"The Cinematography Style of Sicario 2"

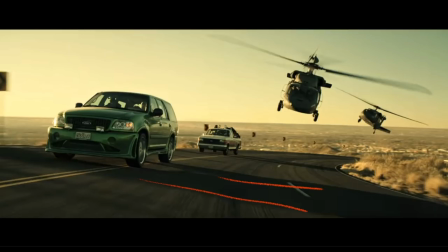(4:10)
they went with more of a almost like fast and furious look whereas this is a much more muted
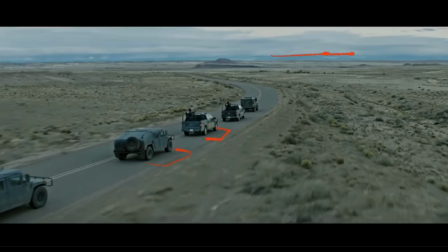(4:16)
palette and a much more you know a much more somber muted look oh this was just a cool little trick
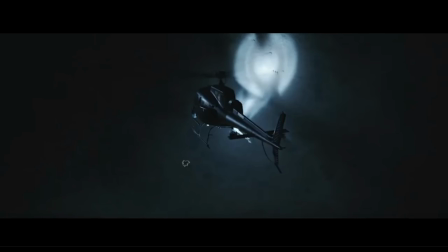(4:21)
that i thought they did they have lots of helicopter to helicopter aerials so we're in a helicopter looking down on another helicopter shot but it would have been they have a whole bunch of scenes that take place on the ground
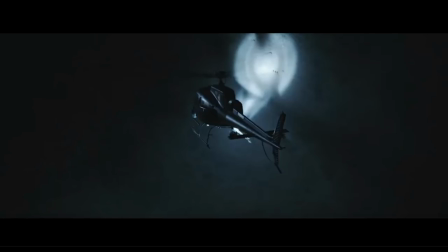(4:33)
and it would have been really expensive because you know helicopters are a thousand dollars an hour to rent at least just for the pilot and the helicopter to see nothing of the camera so they did a really good job of blending these helicopter shots with these shots which i'm pretty sure
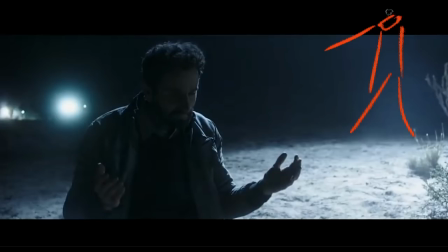(4:50)
are you know there's a crane over here with a light on top that there's a there's a guy operating and who's like swinging it around to make it feel like a helicopter so they have much more control maybe they just let um the bounce fill him in from where the helicopter light is
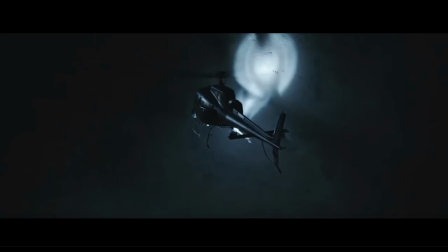(5:07)
hitting the the ground but i thought it was cool how they mixed up um mixed up practical helicopter shots pretty seamlessly in the edit with this um this kind
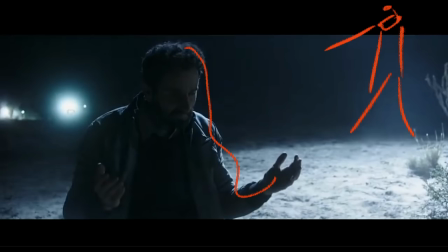(5:15)
of faux helicopter on a crane they also do a good job of and you'll see this in the final scene we're going to look at, you know, rather than leaving this horizon dark, kind of populating it with lots of cool action of people swinging flashlights around and car lights.
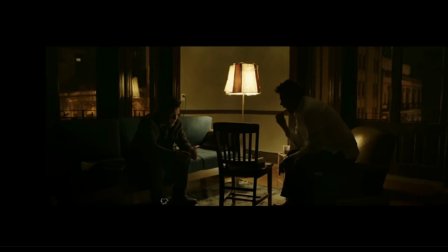(5:29)
This is the conversation between Josh Brolin and Alejandro. So this is our wide, you can see the whole scene is shot pretty much with one light that they've taped, one practical skirts of paper on to give it some color or something and
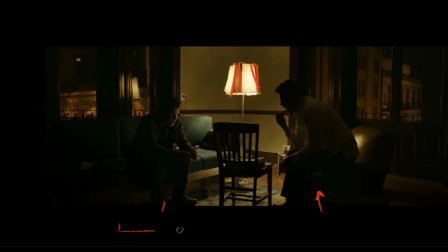(5:45)
we the whole scene you know play cuts two and forth between this and
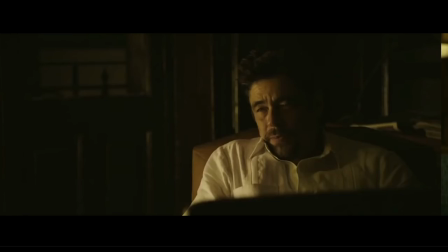(5:50)
this and there's the other single so you know i can tell you that there is a much larger source over here um you're probably a you know light mat 2l or something like that maybe a china big china ball looks circular in his eyes so maybe a china ball they've even left the
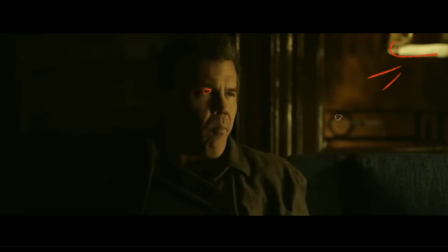(6:10)
lamp in his shot to kind of motivate the light but you can see how this is a much larger source over here but you know it certainly didn't pull me out of the scene i did think this side was a little bit dark but that's uh darius walski's style so the next thing
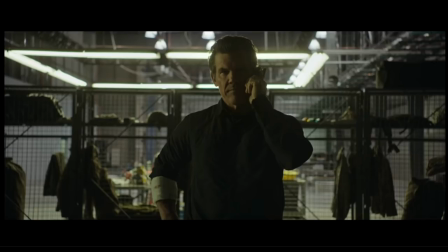(6:27)
we're going to look at is how production design and the industrialness of some of these sets really lends itself to to great cinematography you have all these in the the air force base where they're staging their raids out of um not only do they have these really cool uh square kind of quasar
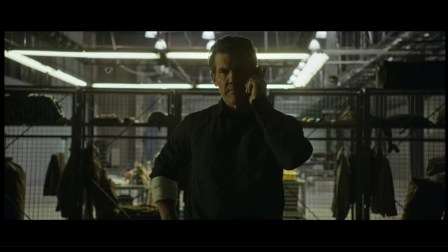(6:45)
tube banks or kinoflow banks they don't really use the light much directly they use them as background and then they have these awesome cages so when they're when they're thrown out of focus in his close-up you get this really wonderful texture as well as you know all these area lights so he's
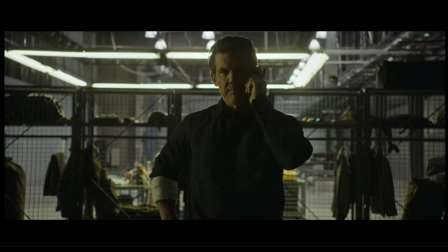(7:02)
in a brightly lit place but he stepped out of the bright into the darkness and we just get this cool split lighting on his face. The same is true of this is the opening mission in Somalia and I've shot in shipping containers before they all have this awesome striped texture.
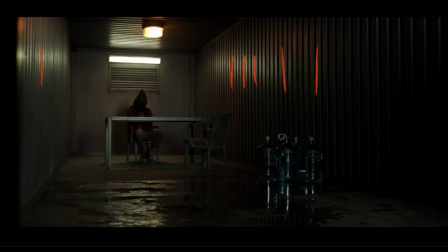(7:17)
This is probably a set though. We have our hooded man, our kidnapped pirate and then they've done this cool this interesting thing where they've mixed daylight and red light. They've got two separate light sources and then they've also wet the floor so that we see all this reflection.